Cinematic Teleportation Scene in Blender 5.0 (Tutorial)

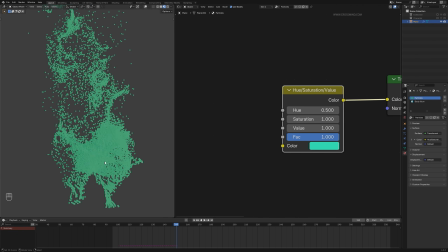1736s
Now instead of flat number, what I want is these particles colors should change based on attribute that we made in geometry nodes. So if I plug that factor here, you will notice a bit of gradation.
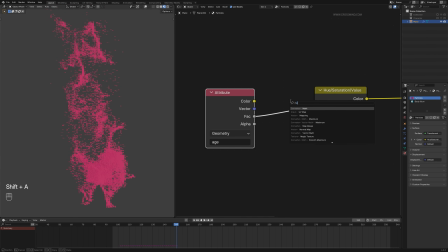1750s
It might won't be visible at this moment. So maybe we can go back to geometry node and see what is happening.
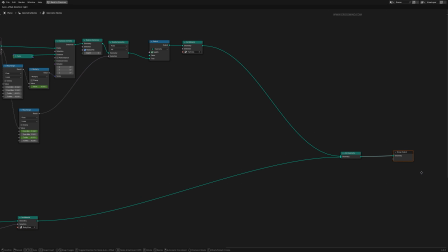1757s
Yeah. So here, store named attribute for these particles right here before the material.
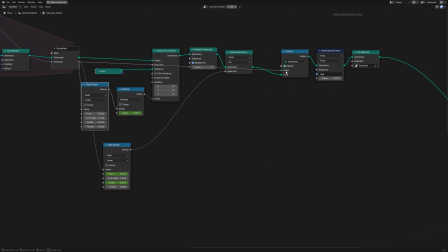1766s
I'll call this one age, and in this we can use this age attribute coming out of simulation box and plug that into value.
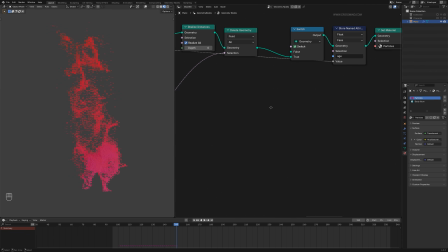1774s
Change this to faces because these are faces, not points. Let's see what's happening here in the shader editor.
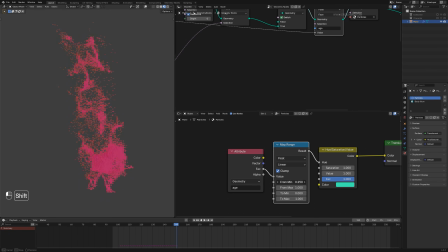1780s
If I map range this, so it seems like age is working fine. It's just that we need to map range it a bit like this.
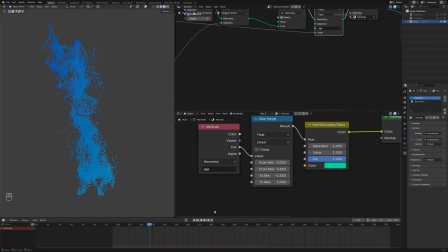1792s
So I'm going to keep it slightly more bluish, greenish, sort of like a digital particles.
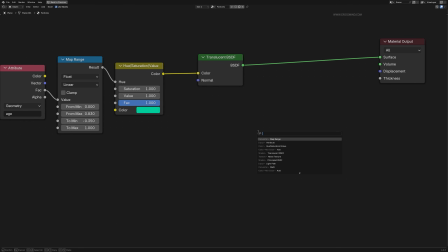1798s
This color suits it well. Now, once that is done, we can bring one emission shader and mix it with this translucent shader.
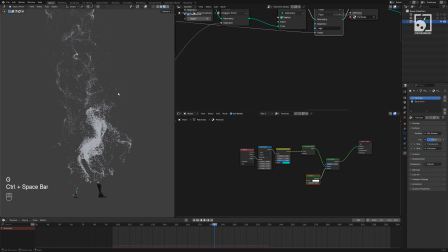1805s
And again, based on age factor, we can copy both of these and plug that into the mix value here.
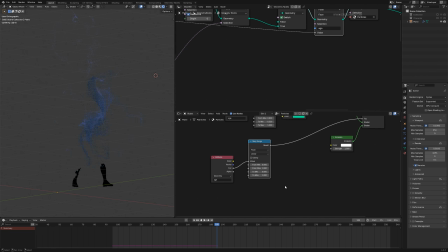1814s
If I preview this in viewport, let's try and map range this.
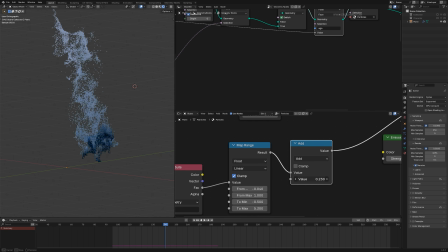1826s
Here, if I add one math node and try to shift this, yeah, a bit tricky, but we got this.
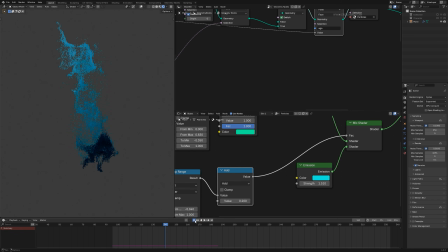1834s
So here, I'm going to use the same color. Right around the time when character lands here, I want these glowing particles following it. So it would seem like these are digital signals sort of a thing and yet not have materialized.
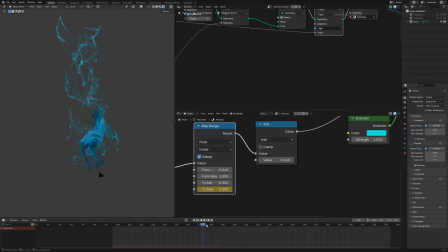1849s
And later on, around this time, we can animate these values and sort of reduce its effect. We can also use this add, animate this, shift this entire thing a bit.
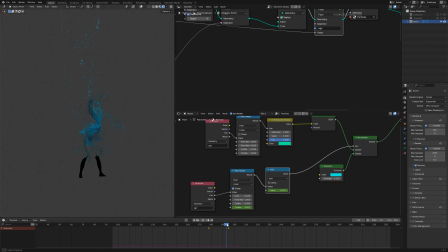1873s
Now here around the time character body is forming up, animate this color
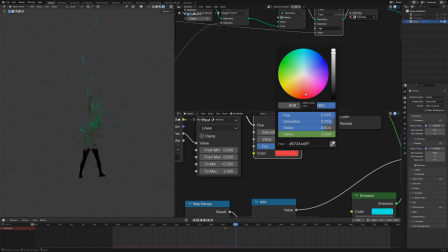1879s
and match it to color of costume of this character.
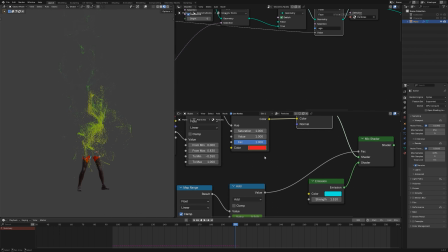Something like this. Press I again, set a key, and fade away. Yeah, this looks much better and syncs with our character's formation.
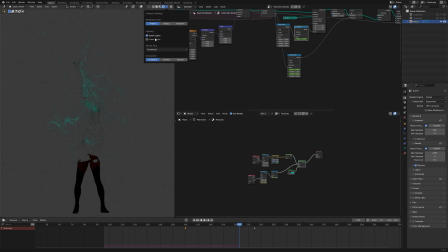1904s
So our character animation is pretty much done. We need to add some illumination in this second material as well.
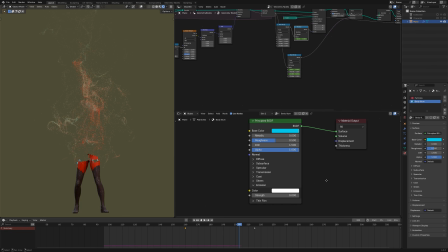1913s
So in this emission section right here, I'm going to copy the same color, bluish tint, and increase the strength to about 2 or something.
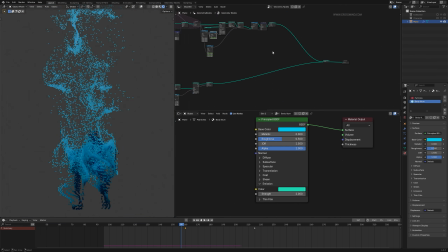1924s
Now what this will do is, if I disable particles for now, so near the particles, whichever faces are forming up, those will have this second material illumination. And this should also affect our particles as well, this illumination.
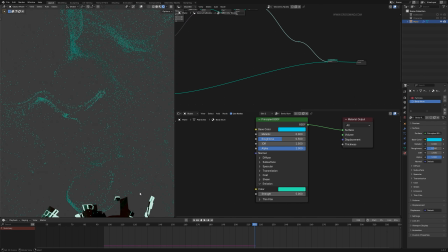1939s
Let's see. Yeah, I can see a bit of effect here. What if we disable world properties?
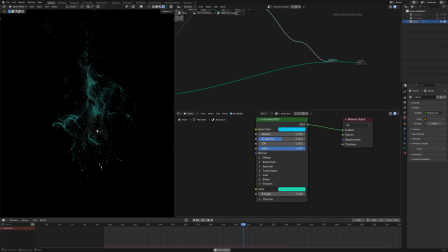1947s
I'm just going to disable background. So computer is acting up a bit weird. Usually it doesn't lag when I'm recording, but let's see. So now the material part is done as well.
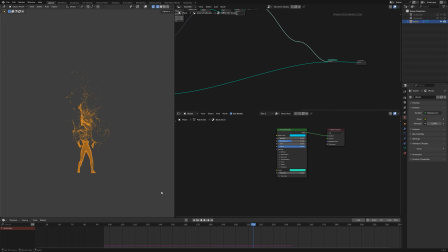1958s
Now before we render this out, it'll be a bit of wasted effort if we let this such a cool animation play out in an empty background. So there's literally nothing in the background right now. So let's grab something quickly, a couple of models from Sketchfab to give this shot some nice context.
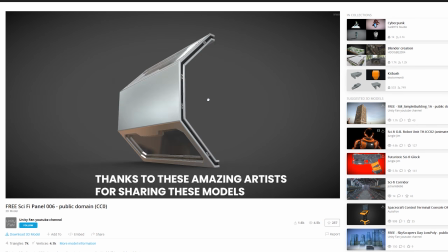1974s
Now I grabbed these two models from Sketchfab. This one is pretty simple sci-fi panel or something, and this one as well.
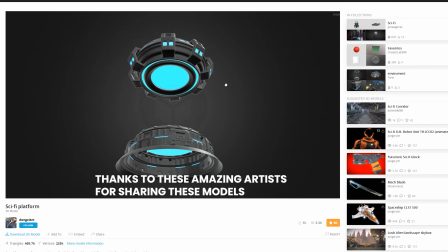1982s
Both the links are in the description.